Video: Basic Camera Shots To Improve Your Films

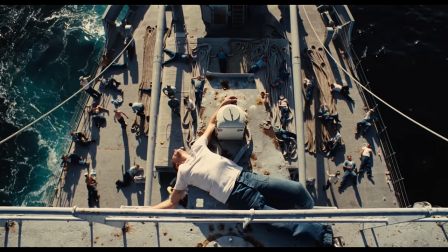5s
The visuals you choose in telling your story is essential to craft an intentional experience for your audience. Each scene is made up of shots to build coverage to edit together a final scene.
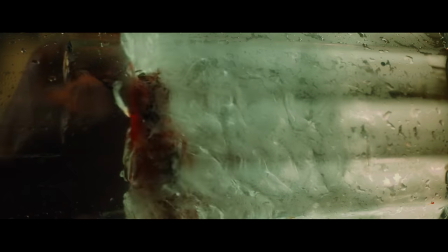16s
And there is a language to film, and if we think of it in terms of actual language then we could think of a scene like a sentence.
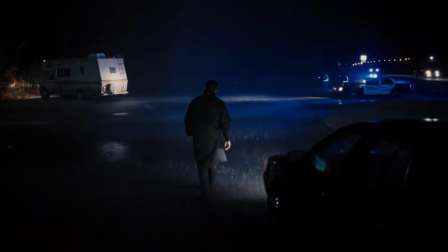22s
In this case, shots would be words. Coverage would be the collection of those words that we've chosen to use to form that sentence and editing would be
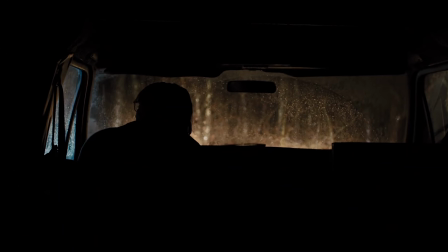30s
the organization of those words to form the final coherent and hopefully emotionally impactful sentence. And we're going to get into coverage in next week's episode, but before we can build our sentence, we have to first understand all of the words we can choose from. So today we're going to look at the main shot types you can use for your film.
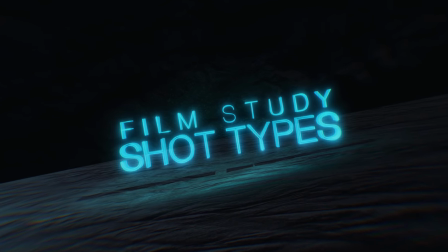To do this, we're going to talk about five main things I consider when thinking about shots. shot size,
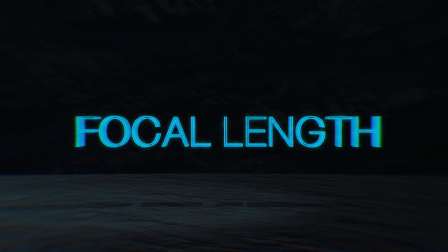59s
angle, framing, movement, and focal length. But let's first jump to shot size.
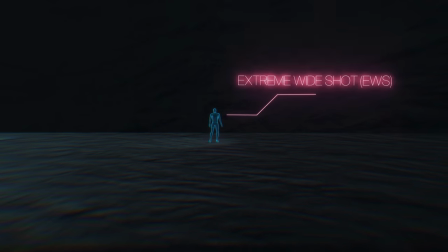65s
Now we're gonna start wide and work our way in first up with the extreme wide shot, or on a shot list, it might be seen as EWS.
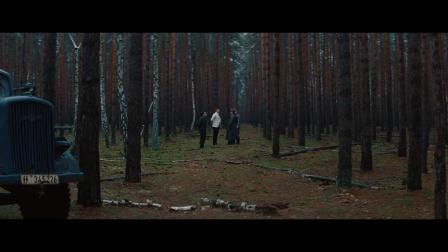73s
This shot, like most of these, is exactly what it sounds like. It's a shot that is far from the subject, taking in the entirety of the environment.
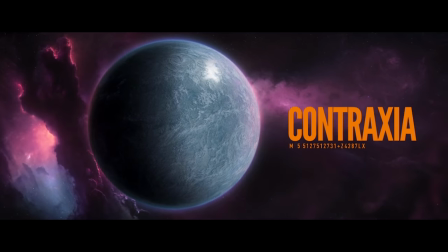80s
This could be anything from a shot of an entire planet down to a city or a massive pullback of the actual scene.
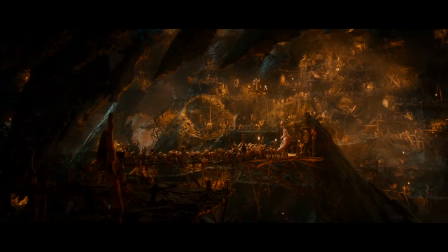86s
You see extreme wides in every type of film, but they are used a lot to great effect in epics,
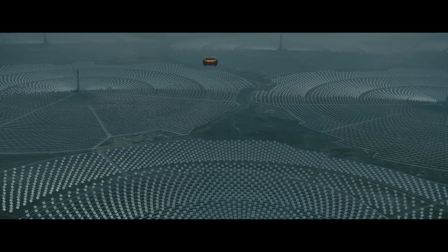92s
films with a massive scope that want the world to feel huge. Like Blade Runner or Lord of the Rings, for instance.
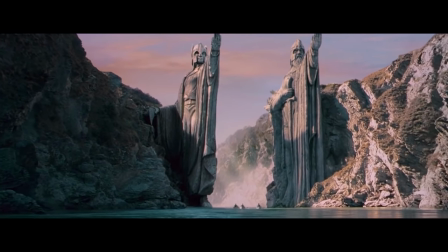98s
You'll see these shots conveying the amount of space our heroes need to travel or the scope of a battle.
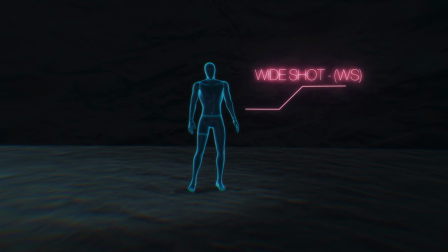104s
Then we get a little closer with the wide shot, or WS, on a shot list. Here, your subject is a bit more in focus, but we're still pulled back.
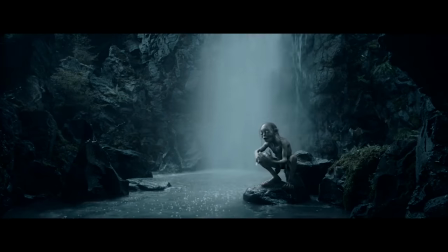112s
They're not filling the frame. Sticking with Lord of the Rings, The Two Towers has some gorgeous wide shots of Gollum.
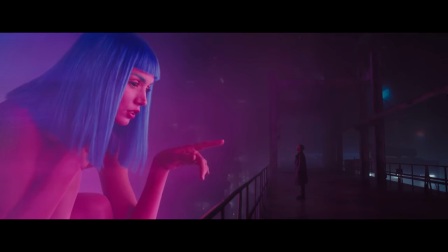117s
Or we could look at some of the gorgeous wide shots from Blade Runner 2049, like this one here.
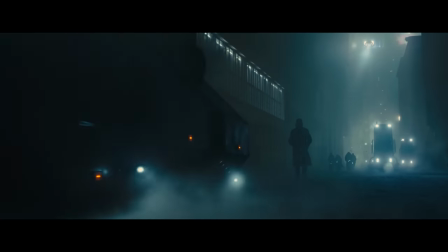122s
This beautiful silhouette of Kay walking home, we get a good amount of the environment, but still feel the character pretty well.
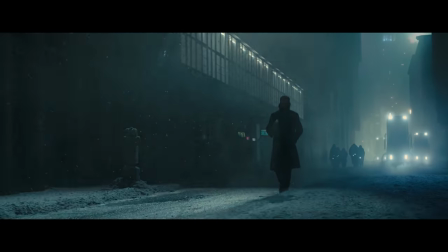128s
All the shots after this, your subject becomes more dominant, filling the frame. First, with the full shot, or FS.
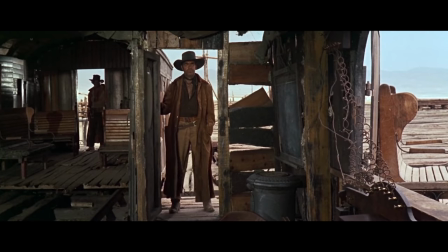134s
This is still wide, taking in a lot of the surroundings, but your subject will fill the entire frame head to toe, or top to bottom, if it's an object.
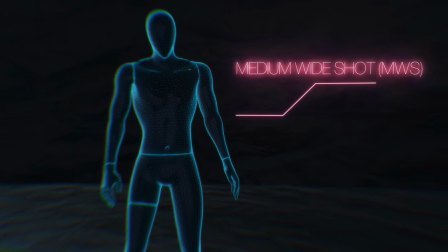141s
Then we move in just a touch with the medium wide shot or MWS. Usually the feet are cut off so we are no longer seeing our character head to toe.
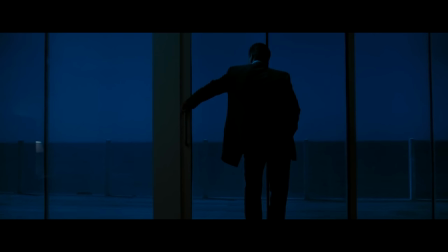148s
We've moved in enough that their entire body is no longer visible at once. Moving in a little further we have the cowboy shot.
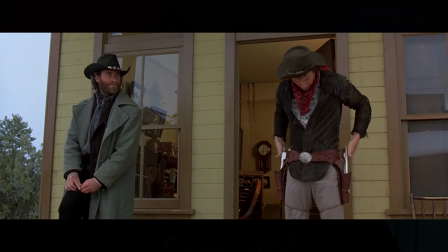154s
It's called the cowboy because it comes from westerns where the shot was designed to include the cowboy's holstered gun.
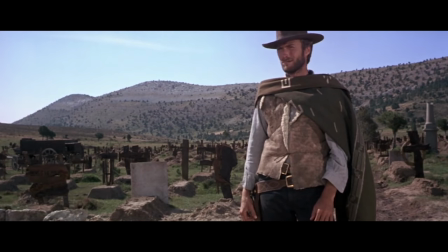160s
So it's from the head to a little below the hips which really this could be thrown into the medium wide category which is what I always call it.
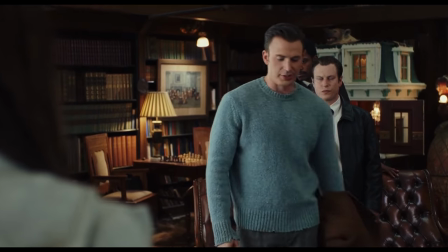167s
I've never actually called for cowboy shot but in case anyone does now you know next up we have the medium shot or the ms this is around hips up
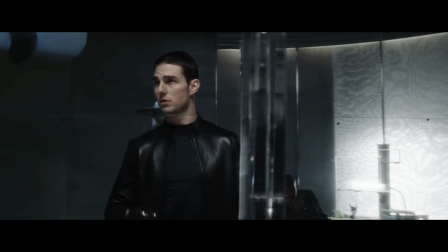175s
we're all torso now definitely one of the most used shot sizes you still get a sense of the environment and the character's body language
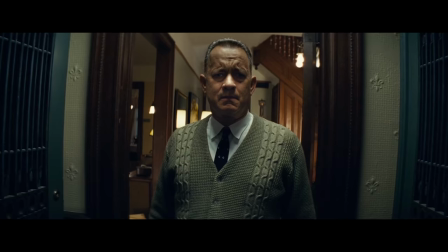182s
but you are getting more into their eyes which lets you more into their thoughts and to get more intimate with them continuing closer we have the
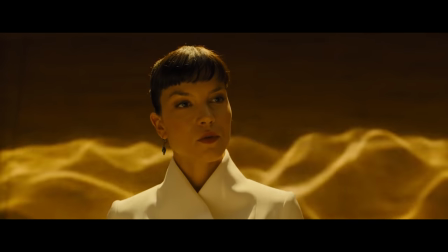189s
medium close-up or mcu this is around chest up we're getting even more intimate now it's all about the subject's face,
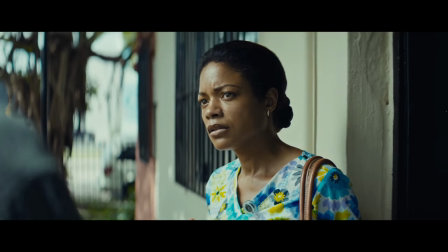196s
their expressions, the nuance of their performance. A lot of dialogue scenes live in this space.
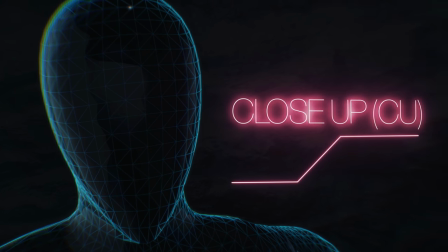201s
But let's make it even more about the character and move to our close-up, or see you. With this, the focus of our shot is completely filling the frame.
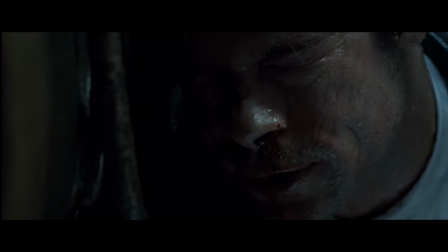208s
For a character, that is often their face. We are in there with them, completely intimate. It's an intense shot that brings you in to emphasize something important.
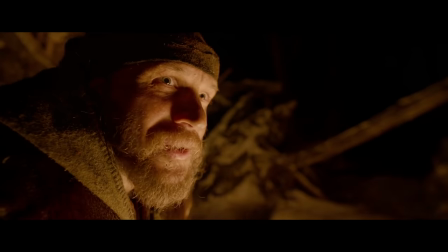216s
Because of that, it's used sparingly. But this doesn't have to be just a face. Of course, you can have a close-up of a hand, a prop, and so on.
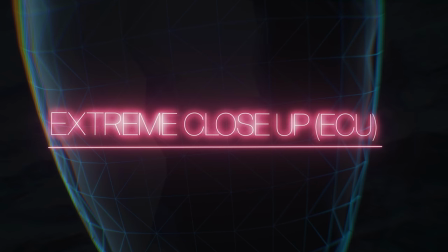224s
Whatever that focus is. Then getting even more extreme, we come to the extreme close-up or ECU.
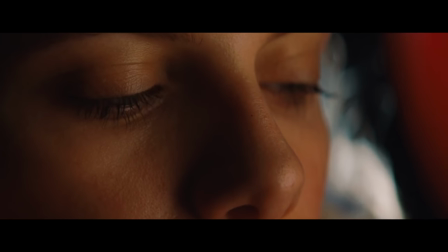230s
And it's exactly what you would think. We are extremely close to whatever the focus is.
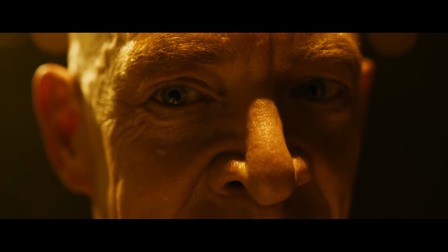235s
If it's a face, then we might be very close to the eyes or just the mouth.
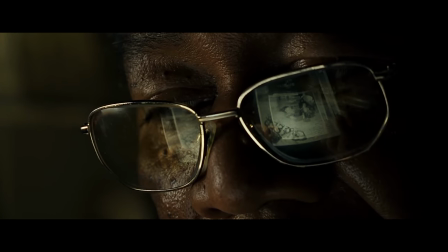239s
One of my favorite ECUs comes from Seven, where on his eyes and his reading glasses are reflecting the pages in front of him. It's such an elegant way to shoot that moment.
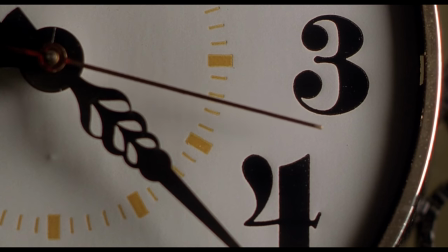247s
And like the close-up, this could be of anything not just a face and that is your standard list of sizes of course there's more but that's the basics
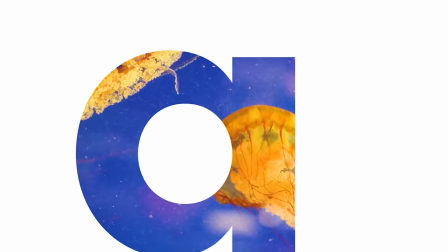254s
but before we move on to angles i want to thank today's partner and that is filmora 10. filmora 10 is an easy to use editing software that is also really low cost i have heard a lot of you guys talking about how you're unhappy with subscription models and while
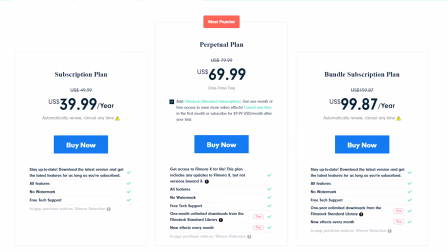269s
this does have a subscription model for the software you can also buy it outright which is a really big plus It's really solid software too,
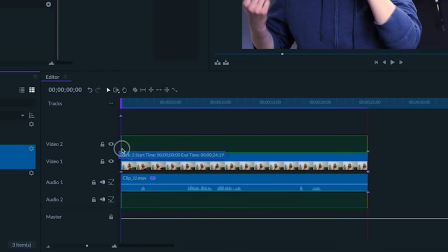277s
super intuitive and packed full of everything you'd need like multiple video tracks and stabilization capabilities, and so on.
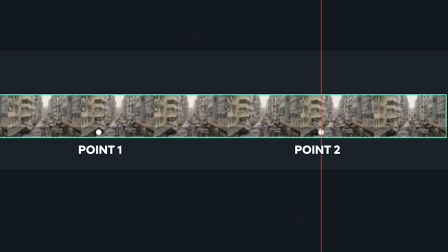283s
All built right in. And there's other great additions too, like motion tracking, keyframing, audio ducking, and really solid color matching.
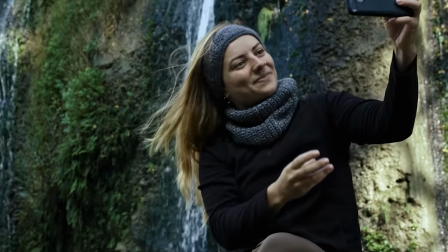291s
You have your reference, hit one button, and there you go. Then there's great additions for social media work like auto reframing.
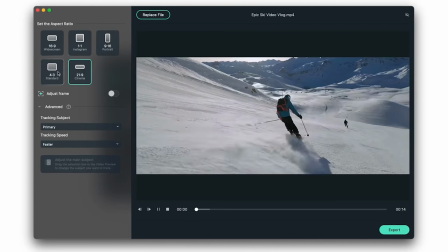298s
This can smart prop your videos so you can make your alts quickly for all the different platforms.
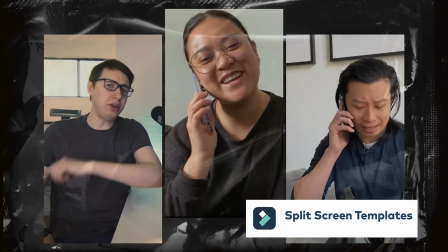303s
Then, great split-screen templates to dive into different styles really easily, the ability to import from your photo library,
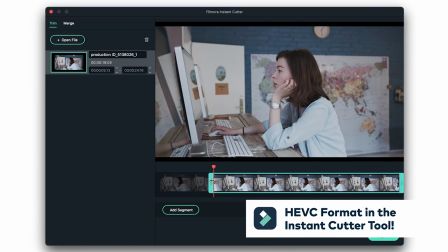310s
and support for HEVC, which is really nice to have when working with footage from your Apple devices.
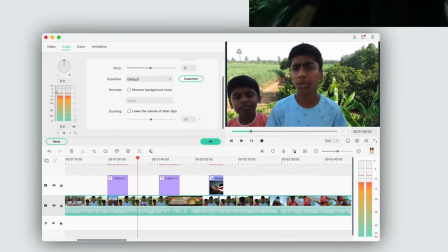317s
And of course, it's just really solid editing software as well, so if you're looking to dive into editing software that won't break the bank, definitely check this out. It's really good and easy to use. I wrapped my head around this thing just after 15 minutes of using it. So check out the notes below for more on Filmora 10.
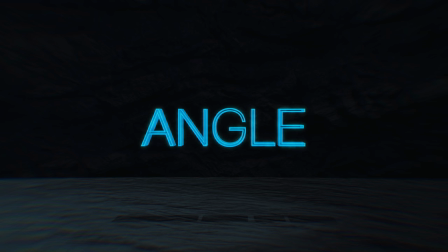336s
For me, your angle is your camera's position relative to the subject of the shot in question. So most angles can have any of the shot sizes and vice versa. For the first one, we have an angle that usually would be in a wide or an extreme wide, and that's a bird's eye view.
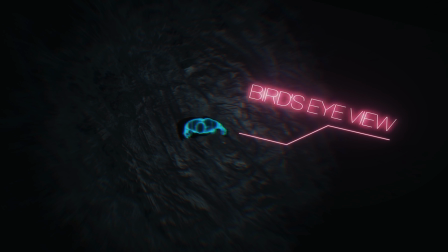350s
This shot is right overhead. One of my favorite instances of this is from David Fincher's Zodiac, as the camera follows the car through the streets.
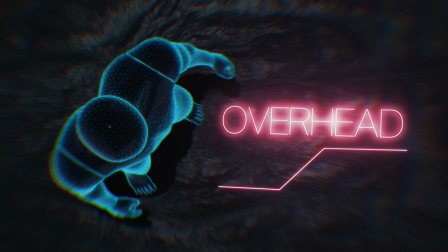358s
Now, if you come a little closer, you'll usually hear this one called an overhead. Again, this is right above the subject, but the subject is more in focus.
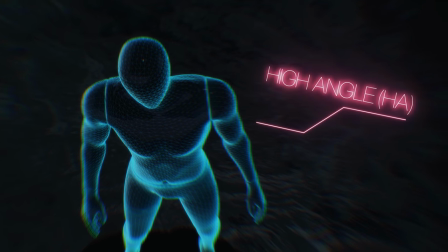367s
Now, if we shift from being directly overhead, you have high angle. This is anything above eye level, or what would be assumed to be base level for whatever the subject is.
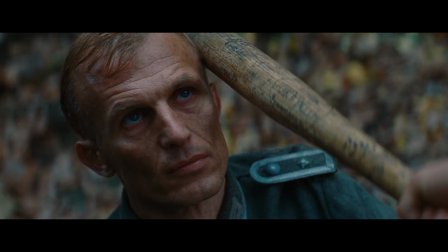376s
Thematically, this is often used to make something feel lesser, weaker, smaller, and so on.
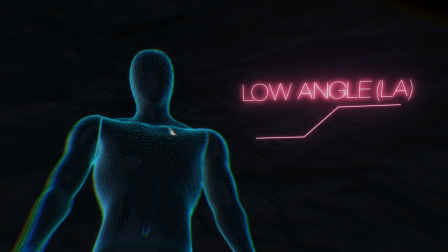380s
Opposite of that, we of course have our low angle. And if the high angle pushes the idea of weakness, this one will give your character strength.
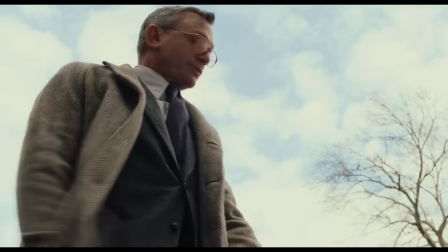387s
This angle makes the subject larger, dominant in frame. Again, this is below the eyeline, and it could be anything from very subtle to extreme.
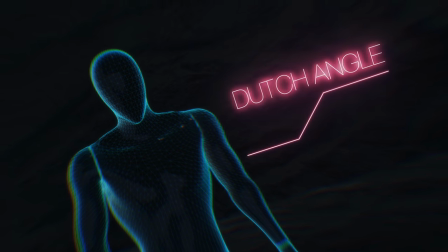395s
Then you have the Dutch angle. This is when your horizon is off, with some of my favorite examples coming from the films of Brian De Palma.
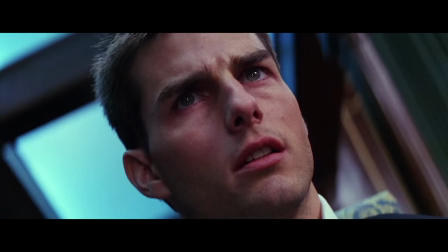401s
It's a great way to make the world feel a bit or a lot off. And then you have the POV, which stands for point of view.
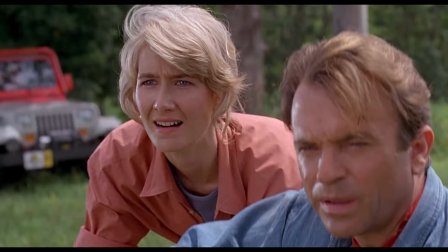407s
Now, there are two versions of this, the implied and the literal. The implied POV is when your character looks in a direction, then you show what they're looking at.
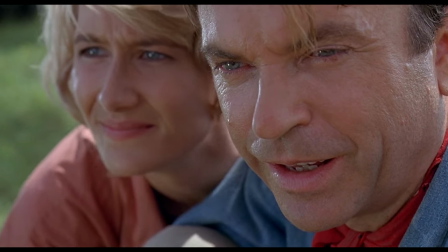415s
We are seeing what they are seeing, so it's their point of view, but it's not necessarily through their eyes.
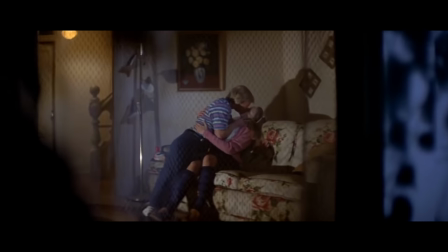420s
Then with the literal, you are actually seeing what the character is seeing from their eyes.
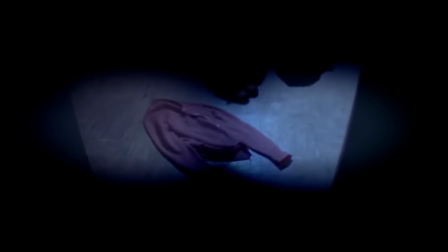425s
You see this a lot in horror films, especially those from the 70s and the 80s,
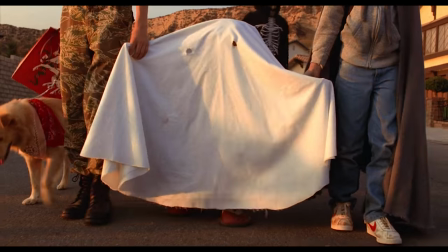429s
like Ramey's famous monster cam shots, or E.T.'s perspective from Spielberg's film.
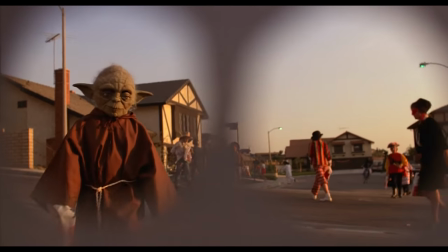434s
Like shots, there are more angles, but those are the basics I want to talk about. But now, let's move on to framing. Now, framing is really a collection of things. It's the composition of your frame. How you frame a subject, for me, encompasses everything. But for our purposes today, I want to talk about just four basic things. First, is if your frame is clean or dirty.
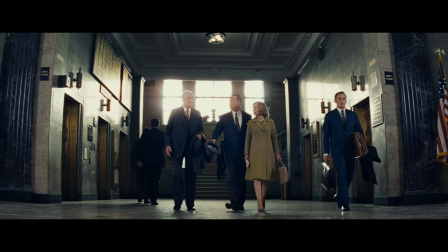456s
Meaning, are you looking at the subject without anything in between your lens and that subject?
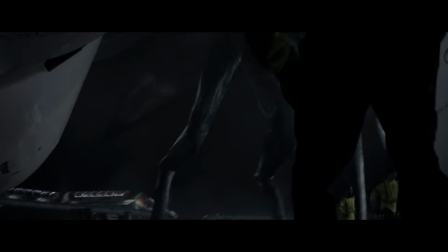460s
Or, like we see all through Gareth Edwards' Godzilla, do you have elements in your foreground between you and that subject? Similarly, you have overs, or over-the-shoulder shots. You'd also see this on a shot list as OTS.
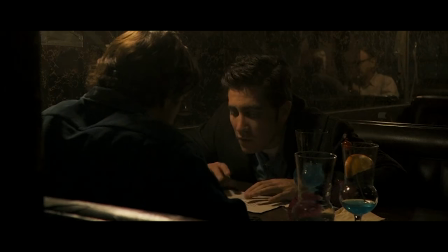472s
This is when you are looking over one character's shoulder at another. It's a very common thing to see inside of dialogue scenes.
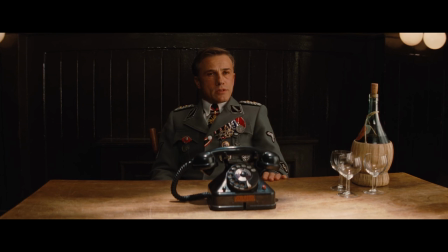480s
Then we have a single, which is when just one character is in frame. Then a two shot, which is when you have two characters in frame.
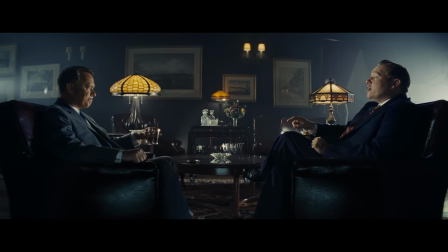487s
You may see this as 2S on your shot list. But now let's go to movement.